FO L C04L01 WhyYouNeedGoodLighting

Lighting is one of the most important, if not the most important part of getting good renders out of Blender.
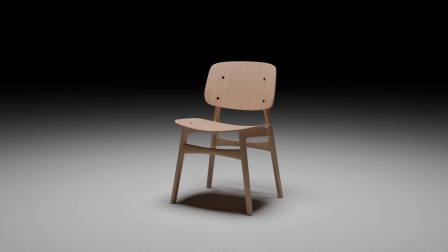[0:05]
What I mean by that is actually really simple to visualize. I have two renders here and I'll put them one after the other and then side by side. And I want you to take a good look at each of these renders individually, take a second to think about it, and then decide on which of these you like better. I'm going to go out on a limb here and say that basically 100% of you guys who are watching this chose the second image.
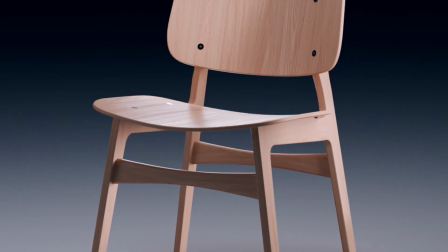[0:29]
Why is that? Well, that's because the lighting makes the product look that much more interesting and just overall better looking.
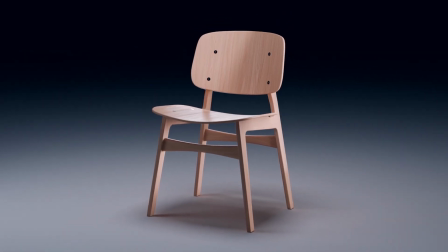[0:36]
And that goes to show the power of lighting. This model here is actually really well made.
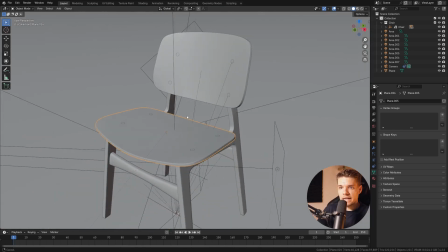[0:41]
It has a high, nice density. It has all the nice bevels going on. It's just a really well made model. So the model is not at fault here.
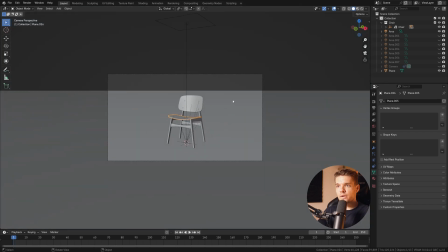[0:50]
However, if we only use that one single light up top, which I used for the original render, we only have one light source in this scene.
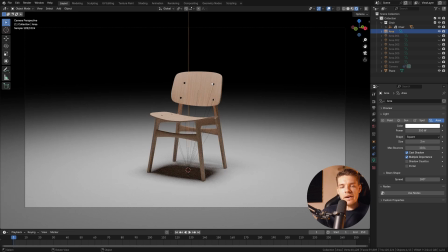[0:58]
And what this is doing, it's giving us very, very flat and boring lighting. In some scenarios, this can work, right? There are cases where just having one single area light can look quite pleasing to the eye. It's also very simple to sort of visualize what's going on.
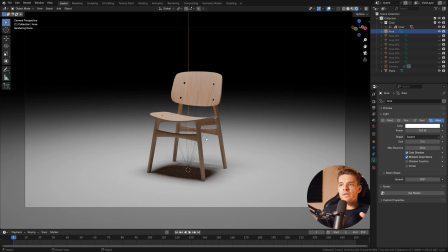[1:14]
There's not a whole lot of input, but we're losing so much of these contours and shapes of this product here, for example.
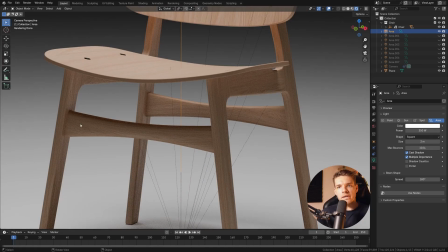[1:20]
So, you know, these nice rounded mid beams here, you're losing shape there. There's not much contrast.
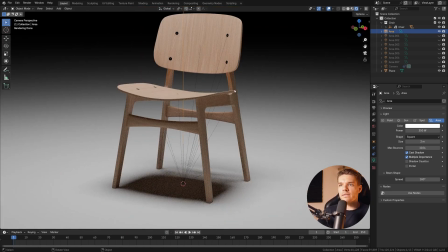[1:25]
There's no rim lighting. There's no edges being caught by light. You can't actually see that there are nice bevels going on. There's so much more that we could do to this product by just adding in more or better lighting.
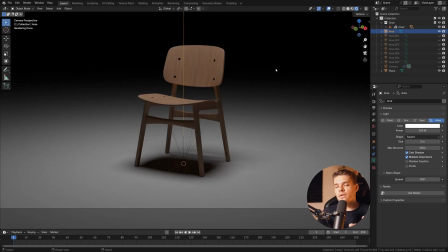[1:37]
And if I now turn on the other lights one by one, you'll notice how much of a difference this starts making, right?
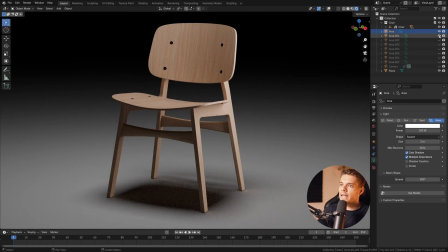[1:42]
So over here we have our scene. I'll just disable the overlays here. All right, we get some nice highlights on the side of the chair here. Another one sort of highlighting the top, which is now more clearly showing the grain and the texture of the material that we're using. It's also catching this rim thing here. So you're getting another nice edge lighting.
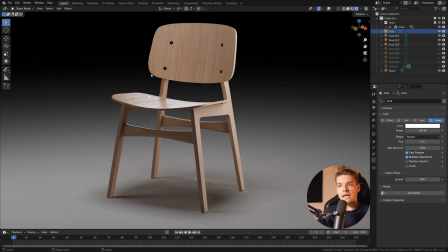[2:01]
Then we do another one that's just an overall fill light to brighten up some of the shadows in the image. Another one, which creates some sort of a gradient up top here. That's actually quite an important thing to do. You want your objects to have some sort of gradient going along its surfaces.
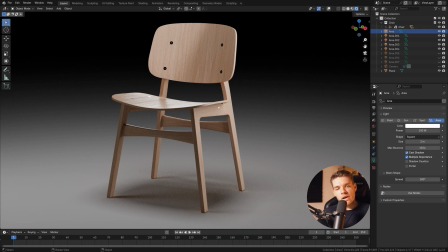[2:16]
So whenever you look at each of these panels, you'll have sort of a dark to light contrast or a light to dark gradient going across the object. Another one highlighting this leg here, highlighting some of the back there. Another one highlighting this leg. And there you have it.
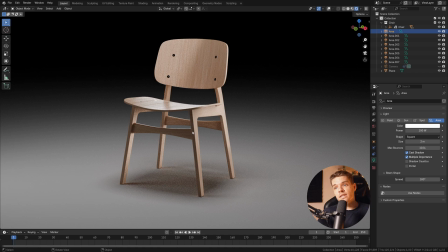[2:31]
I mean, just by adding in a few more lights, which are intentionally placed to emphasize the shape of this object, it's starting to look so much better.
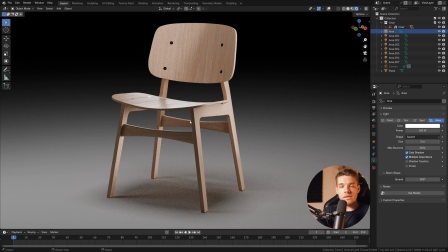[2:39]
And the cool thing is that we didn't change our model at all. It's still exactly the same model.
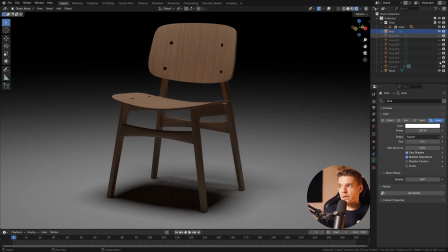[2:44]
But just by using better lighting, we can go from this to this.
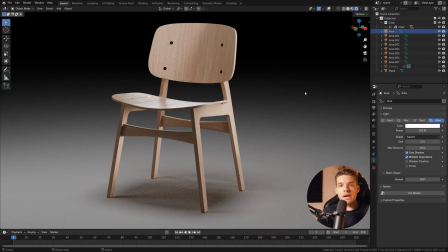[2:50]
And that's why you need good lighting. Now, this is just a product example, but basically this goes for anything. You can use lighting to tell a story. So if you have a part of an image that needs emphasis, you want to point the light there. And that's because our eyes are naturally drawn towards light. That's just the way our minds are built ever since the day we're born.
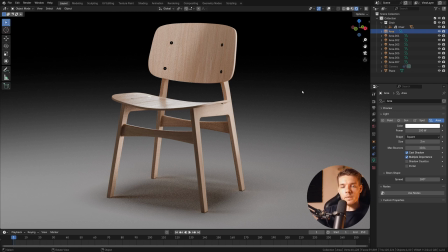[3:09]
From that moment on, we like light, which I can tell you because we just had a baby and the only thing he likes doing is watching at things that are very, very bright. Light catches our attention. So you want to use light to your benefit to tell whatever story you want to tell. But yeah, lighting is such an incredibly powerful tool, which you need to learn to tell a story.
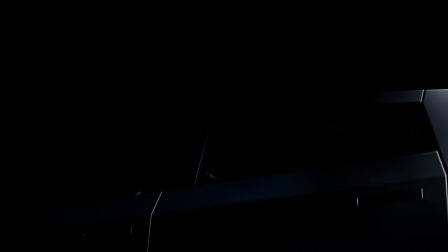[3:30]
This can be guiding the audience towards a certain part of your image. It can be highlighting certain parts which you think need more emphasis.
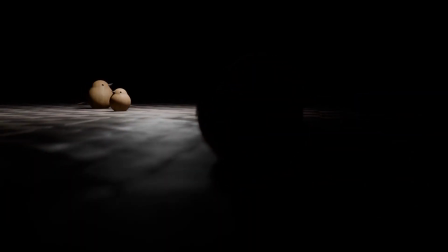[3:38]
It could be to change the focal point of where the audience needs to look. There's so much that you can do with using proper lighting, and that's what we're going to dive in a little deeper in this chapter by covering some of the main
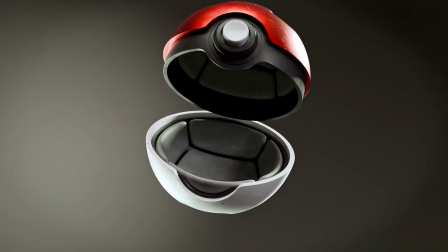[3:49]
lighting examples that you can use to light up your projects or scenes or products. Overall, this chapter is focused at lighting as a concept, so I'm trying to teach you certain methods that you can use to achieve a look or better tell the story that you want to tell in your render.